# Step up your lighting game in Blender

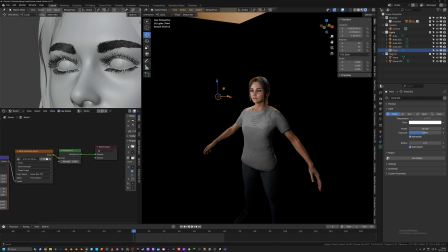I'm going to zoom all the way in here.
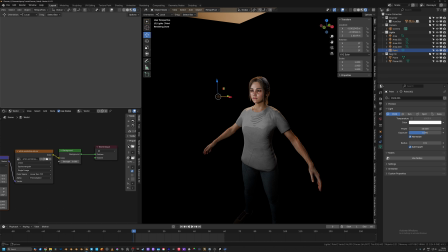I'm going to just choose her eye as the render area, and I'm going to turn on cycles on this smaller window.
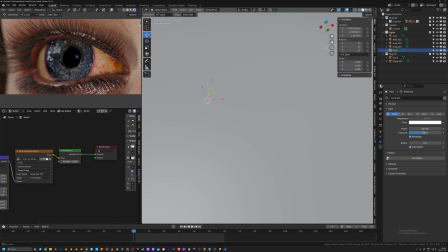And then on my main window here, I'm going to turn this back to viewport shading.
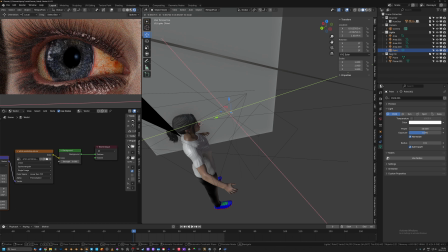So I'm going to go ahead and select that point light, and I'm going to increase its radius quite a bit. Increasing its radius also makes it a little bit softer. So I'm going to increase the power here so that we can see it a little bit better.
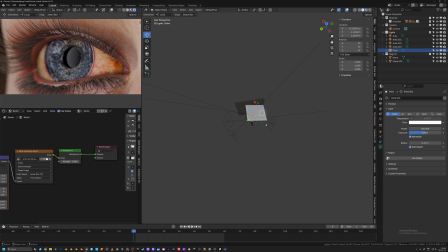I'll probably just bring it up to an even 100 for now. And I'm going to just go into top view here.
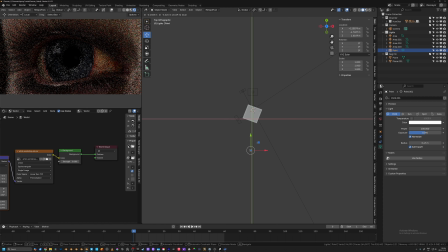And I'm just going to move this back maybe over here. You can see it here just underneath our main light.
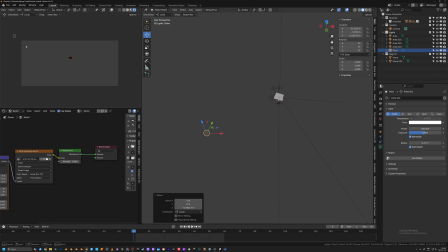We're going to zoom out and open this up so that we can see
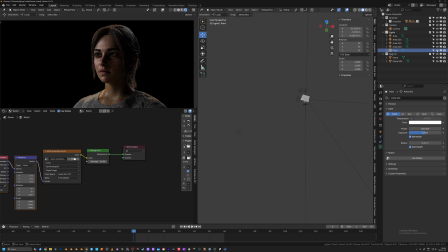if this point light is affecting it's not affecting our light setup. Perfect. But as you can see, it's still in there. And then from here, you can adjust how much you want to see of it. I'm going to bring the radius up a little bit, maybe like 1.4 meters.
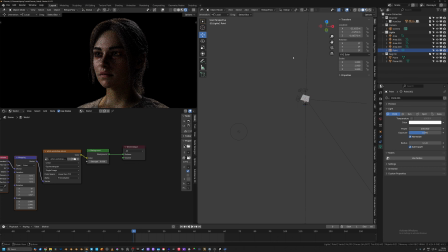Zoom out a little bit. And it's not affecting our light setup, but it's adding a little bit more of that detail into the eyes, which I really like.
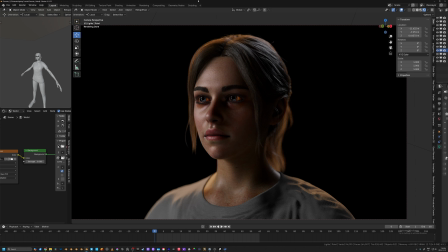So there you go, a really simple lighting setup for Blender using classic techniques from the cinematography world. Again, these are not techniques that will work in every situation, but for like naturalistic lighting,
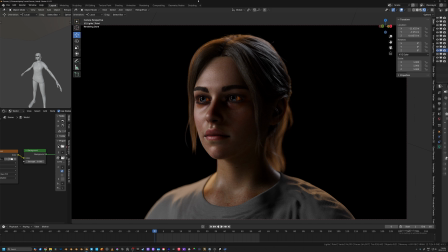showing off your models or setting up something for a more classic styled scene, this will definitely work, and then can be adapted. All of these lights obviously are adjustable in any number of ways. And we haven't even talked about things like gobos, or how your character is posed in a scene,
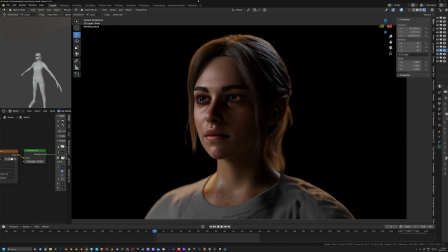or the environment and like set dressing and those kind of things, and how that affects your image as well. This is purely about lighting a human subject, and I think these are techniques that will be very helpful to a lot of people. There's gonna be another video coming out pretty soon about some more lighting techniques in Blender.
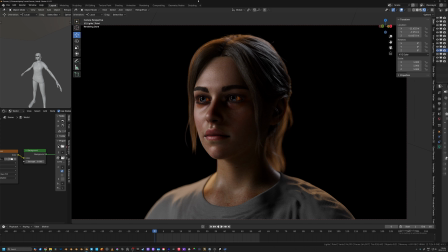Just trying to compile some cool things and make sure that I have all the sources figured out so I can thank the right people, because there's some pretty cool stuff out there. But until then, thanks again for watching, and I'll see you next time.